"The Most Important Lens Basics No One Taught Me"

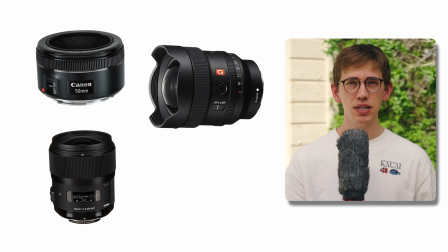0:00 There are so many lenses out there. Canon, Sony, Sigma, vintage lenses, cinema lenses, zooms, primes.
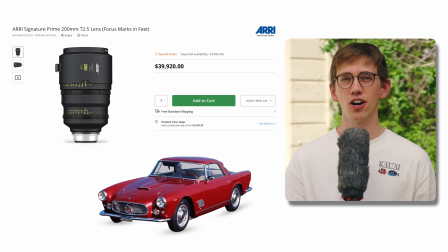0:08 Some are $100 and some cost you more than your car. And when you're first starting out, it's honestly a little overwhelming.
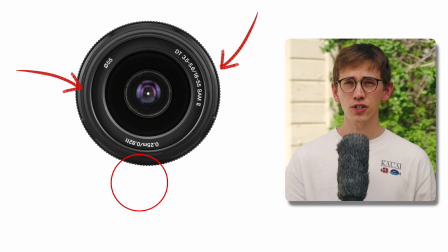0:15 What do all these numbers mean? When I first got into filmmaking, I had no clue.
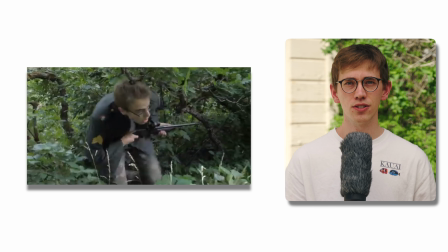0:20 But the more I learned, the more I realized how much your lens choice can shape the way your video looks and feels. So in this video, I'm gonna break it down and give you the basics of camera lenses, what the numbers mean,
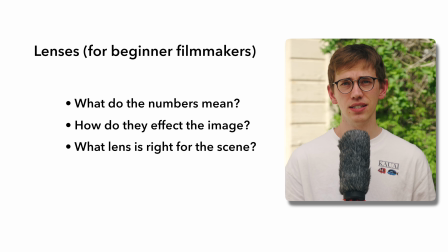0:34 how they affect your image, and what kind of lens is right for the kind of stories you want to tell.
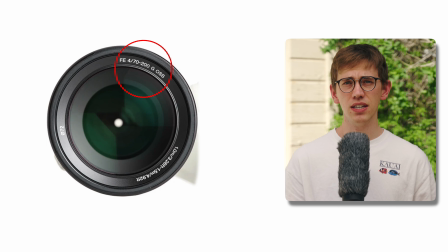0:40 Let's start with the front of the lens. You'll see something like this: FE4 70-200 G OSS, or
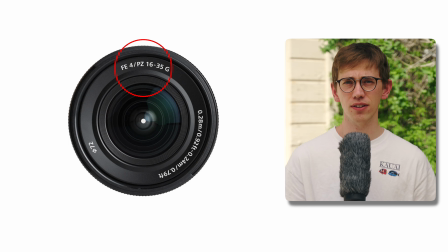0:51 FE4/PZ 16-35 G, or
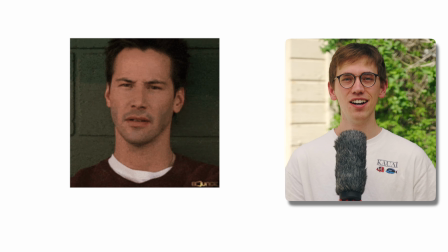0:56 AF35/2.8 FE. What do those mean? Well, here's the breakdown.
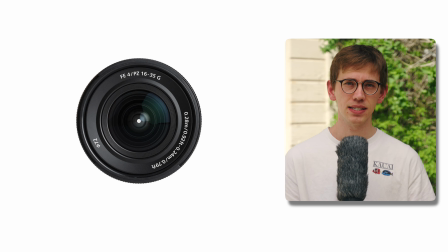1:01 That first set of letters, like FE, we'll come back to that in a second. But the next number before the slash is your aperture.
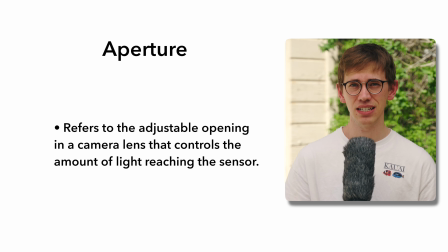1:09 It controls how much light the lens lets in. Lower F number means a wider aperture.
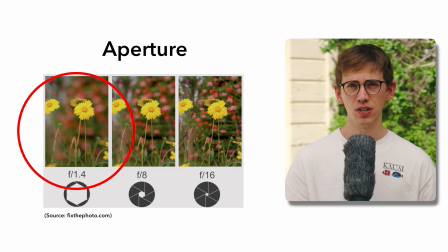1:16 That gives you more light and more background blur, also known as shallow depth of field or bokeh.
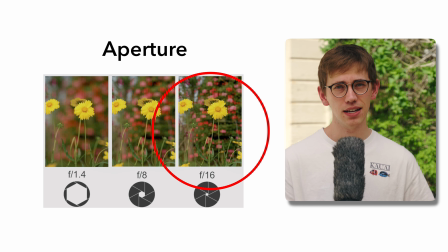1:22 High F number means less light and more of your image in focus.
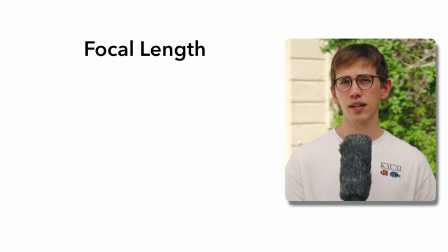1:27 Next set of numbers is your focal length. A lower number means a wider shot.
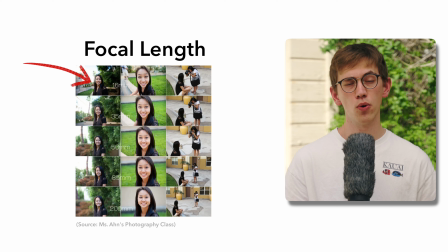1:32 Think GoPro or wide landscapes.
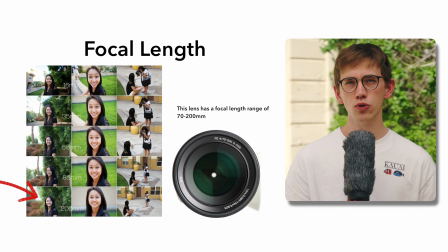1:35 A higher number means a tighter, more zoomed in shot, like sports or portraits.
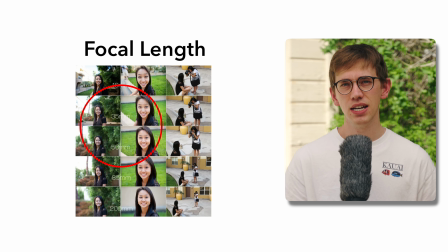1:42 Somewhere in the middle, like 35 or 50, is pretty close to how our eyes naturally see things.
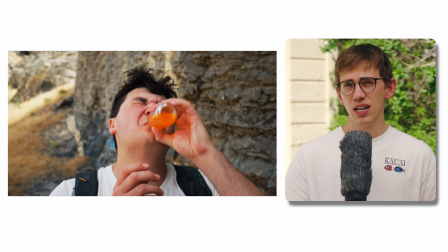1:48 And focal length also changes the way your scene feels. A wide lens like 16mm makes a space feel bigger.
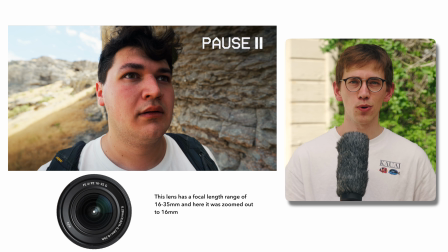1:57 It exaggerates distance and makes things feel more immersive and dynamic, kind of like 0.5 on your iPhone.
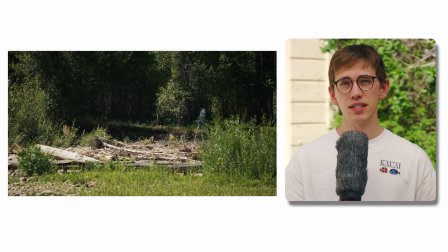2:05 A long lens like 200mm compresses space, making the background feel closer to your subject.
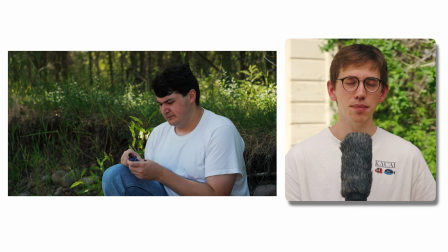2:11 It's great for isolating people and giving that cinematic depth. But what does FE actually mean?
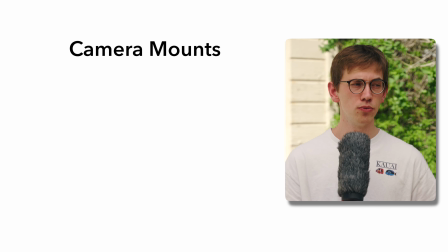2:18 That's where things get a little tricky. When it comes to Sony cameras, FE stands for full frame E-mount.
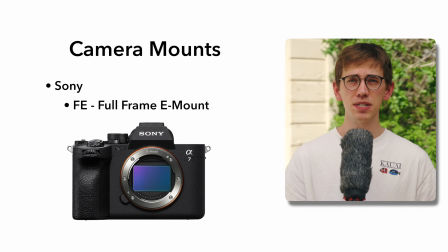2:25 This tells you that this lens is designed specifically for full frame Sony cameras. And that's important because not all cameras have the same sensor size or lens mount.
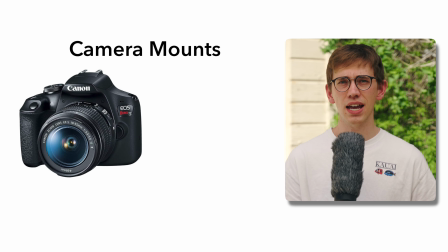2:38 If you're shooting on something like a Canon Rebel, Sony a6000 series, or a Fuji X series,
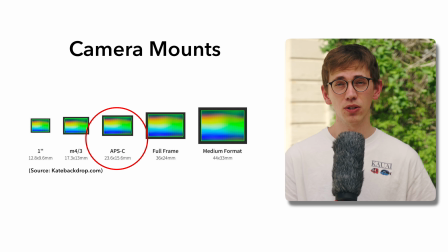2:44 you're probably using an APS-C sensor, which is smaller than full frame and changes how the lens behaves.
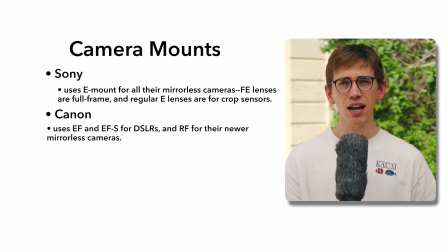2:51 Sony uses E-mount, Canon uses EF for DSLR and RF for mirrorless,
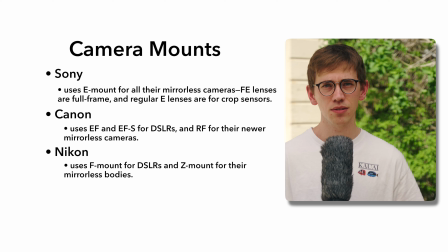2:57 Nikon uses F-mount for DSLRs and Z-mount for their mirrorless systems, Fuji uses X-mount, and Panasonic has micro four thirds.
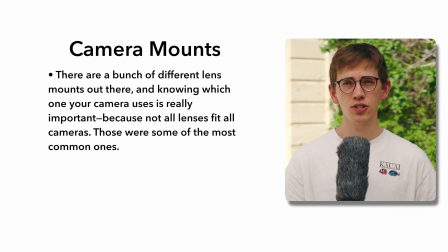3:05 So always pay attention to the mount and make sure that the lens actually fits your camera.
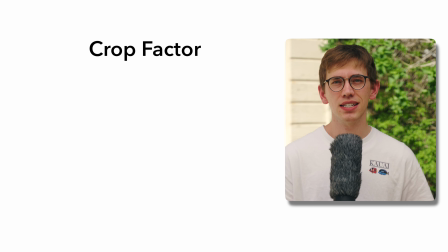3:11 Another important aspect is something called crop factor.
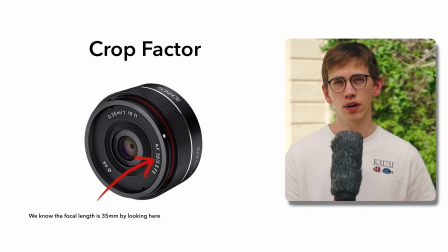3:14 If you take a 35mm lens that's designed for a full frame camera and put it on an APS-C camera,
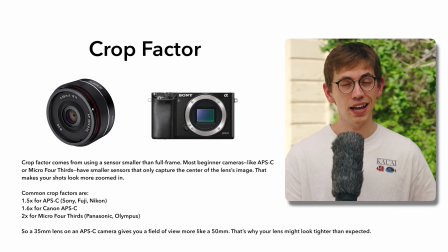3:21 that 35mm is going to look more like a 50mm lens in terms of field of view. The image will feel tighter, so just keep that in mind while you're picking a lens.
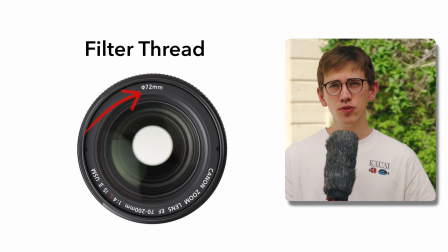3:33 While you're looking at the front of your lens, you'll also see a small number followed by mm, with a little circle and a line through it, something like 72. And that's the filter thread size.
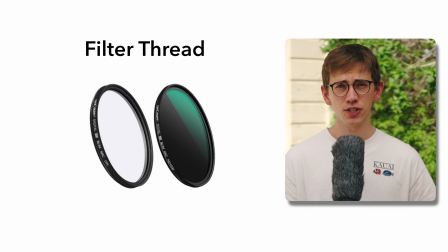3:45 If you ever want to use ND filters, diffusion filters, or polarizers,
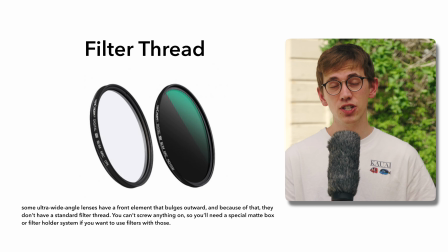3:49 that's the size you'll need, so always check that before buying a screw-on filter.
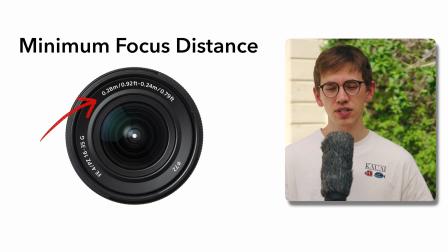3:54 Another thing to keep your eye out for is numbers that show you what the minimum focus distance is.
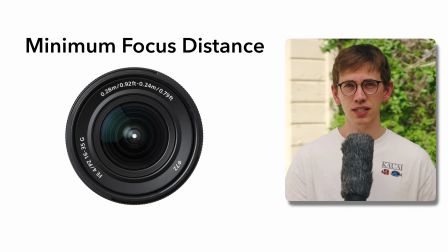4:01 That's the closest your lens can get to a subject while still staying sharp.